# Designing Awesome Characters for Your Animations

Hey everyone, welcome to video number two of the Animation Formula. Today I'm going to be talking to you about creating characters for your animations. And I'm going to be showing you the process I use for creating characters that will not only be easy to animate, but will also be appealing and will capture your audience's attention. So I'm going to show you the process that I use to do that, but before I do I just want to share a little story with you that kind of shows you why it's so important that you actually design animator friendly characters and why it's important that you actually go through the steps rather than just jumping in and trying to animate something that is in your head. So when I was a kid, I used to draw all the time. I was always drawing characters and me and my friends would get together and we would draw pictures of our characters and we would do kind of do battle with each other, right? So they would draw a picture of their character kicking the crap out of one of my characters i would draw another one kicking crap out of one of theirs and we would we just fill up a page with all these characters that were fighting each other and and uh and we kind of eventually developed our own uh characters that that we would use in these little imaginary battles that we would create
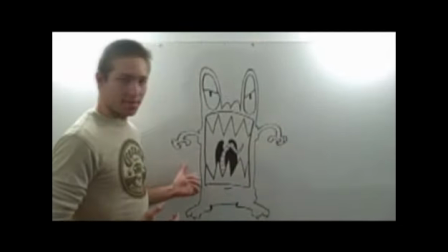just on paper and uh one of the characters that i created was this guy right here i call him green alien i designed him i don't even remember
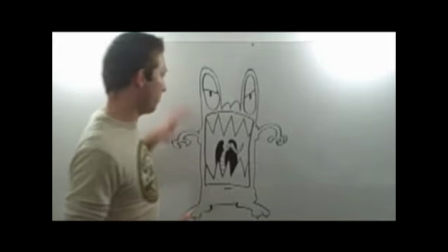when i I was, you know, I was just a kid when I created this.
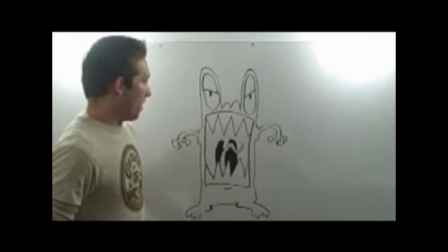And basically, I've drawn this character, as long as I can remember, drawing.
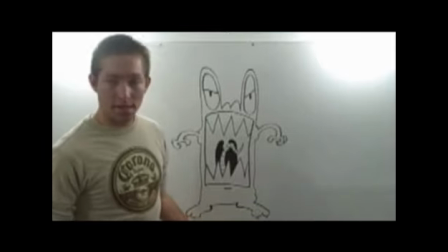And so, a couple years ago, I decided that I wanted to animate him.
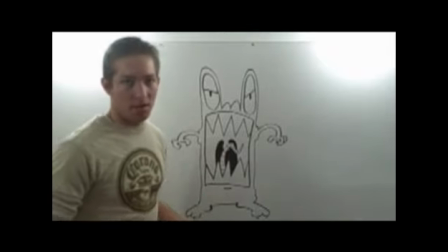So, rather than taking my own advice and actually going through and
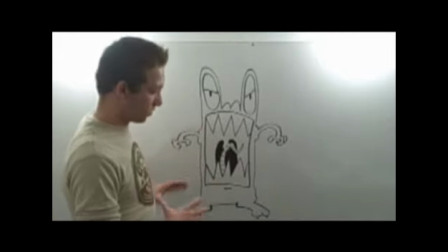designing the character to be animator-friendly and to be appealing and stuff,
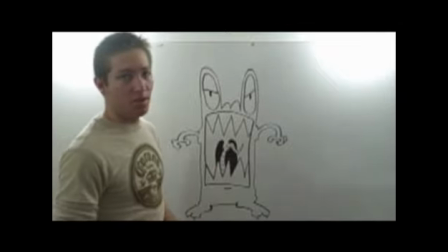I figured, you know, I've been drawing him for years. I know what he's like. I know what he moves like.
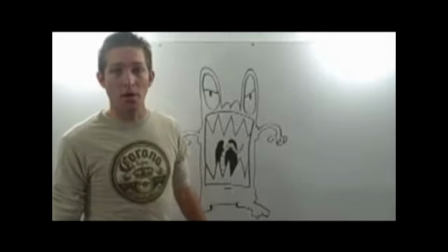I know everything there is to know about Green Aliens.
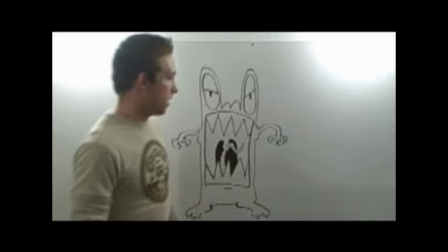So, I just jumped in and started animating and it took me about 30 minutes to realize that,
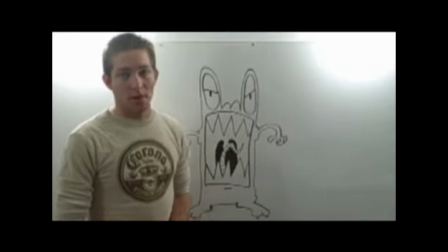actually it probably took me less time than that, but it took me almost no time at all to realize I really didn't know anything about this character.
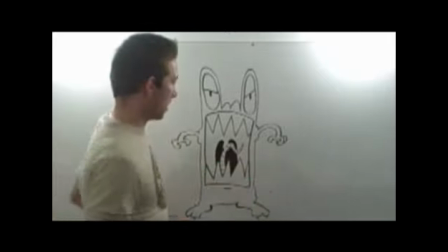Because although I've been drawing him for years, every time I drew him, I drew him from this perspective.
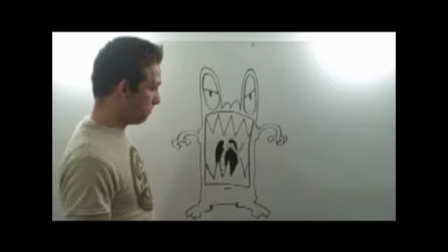I never drew him from above or below or from the side. the only way I knew how to draw him was like this which
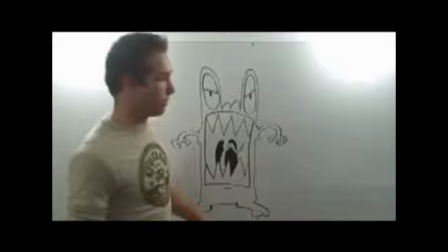is not good for animation because your character needs to be able to have the freedom to move around and do what you need him to do if he's restricted
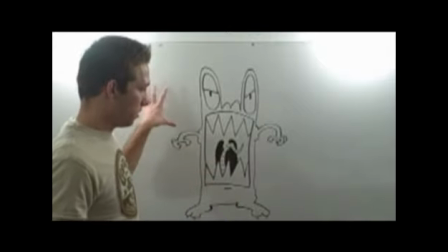to having to be in a 2d you know cardboardy pose like
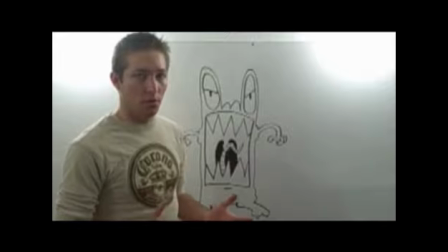this then you're going to have a really hard time animating
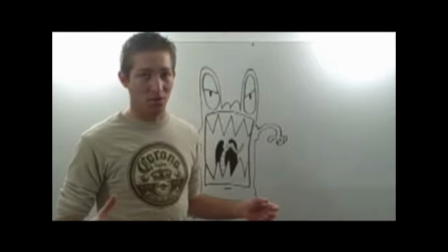him in a way that is appealing to your audience or that even is able to fulfill the storyline that you want to create so yeah it didn't take me very long
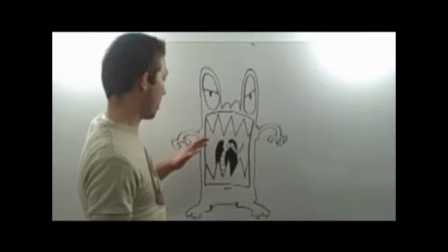to realize that i although i was thought i was very familiar with this
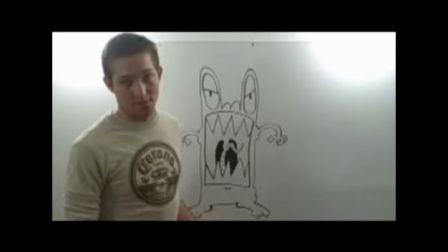character and i could pretty much draw him in my sleep i couldn't animate
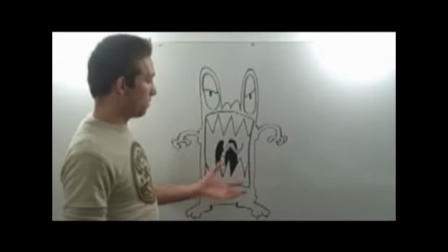him so i had to actually go through and completely rethink what i
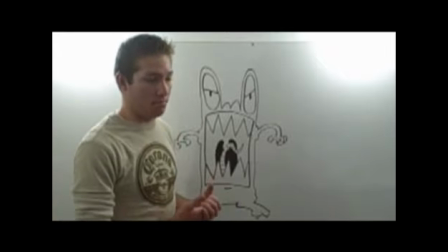thought about the character and start at base one and completely design him to
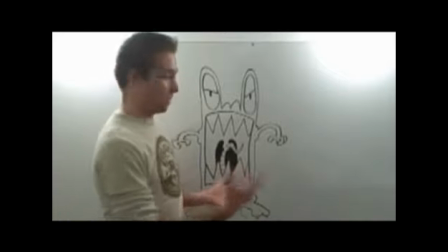be animator friendly which i did and he ended up being one of my favorite characters to animate so
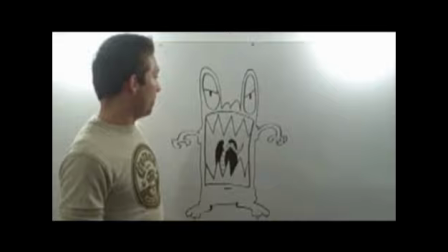I get to continue using this character in my animations just like I did when I was younger and just drawing him.
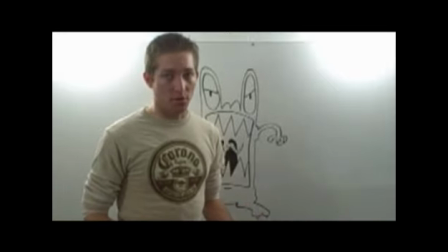So it's very important, even if you think you already know what your character looks like or acts like or feels like, or if you know everything there is to know about your character, you still need to follow the process of creating your characters to be animator friendly.
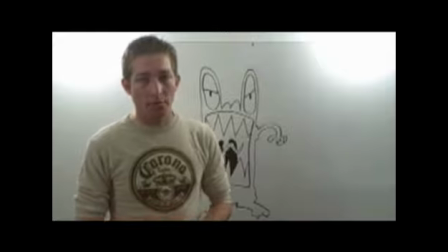And that's what I'm going to be showing you right now. I'm going to walk you through creating character sheets. It's really not that hard, and it's going to save you a lot of time and heartache in the long run, and it's going to make your animations much, much better. So if you want to come over to my desk with me, you can get started, and I'll show you how to create character sheets to create animator-friendly characters for your animations.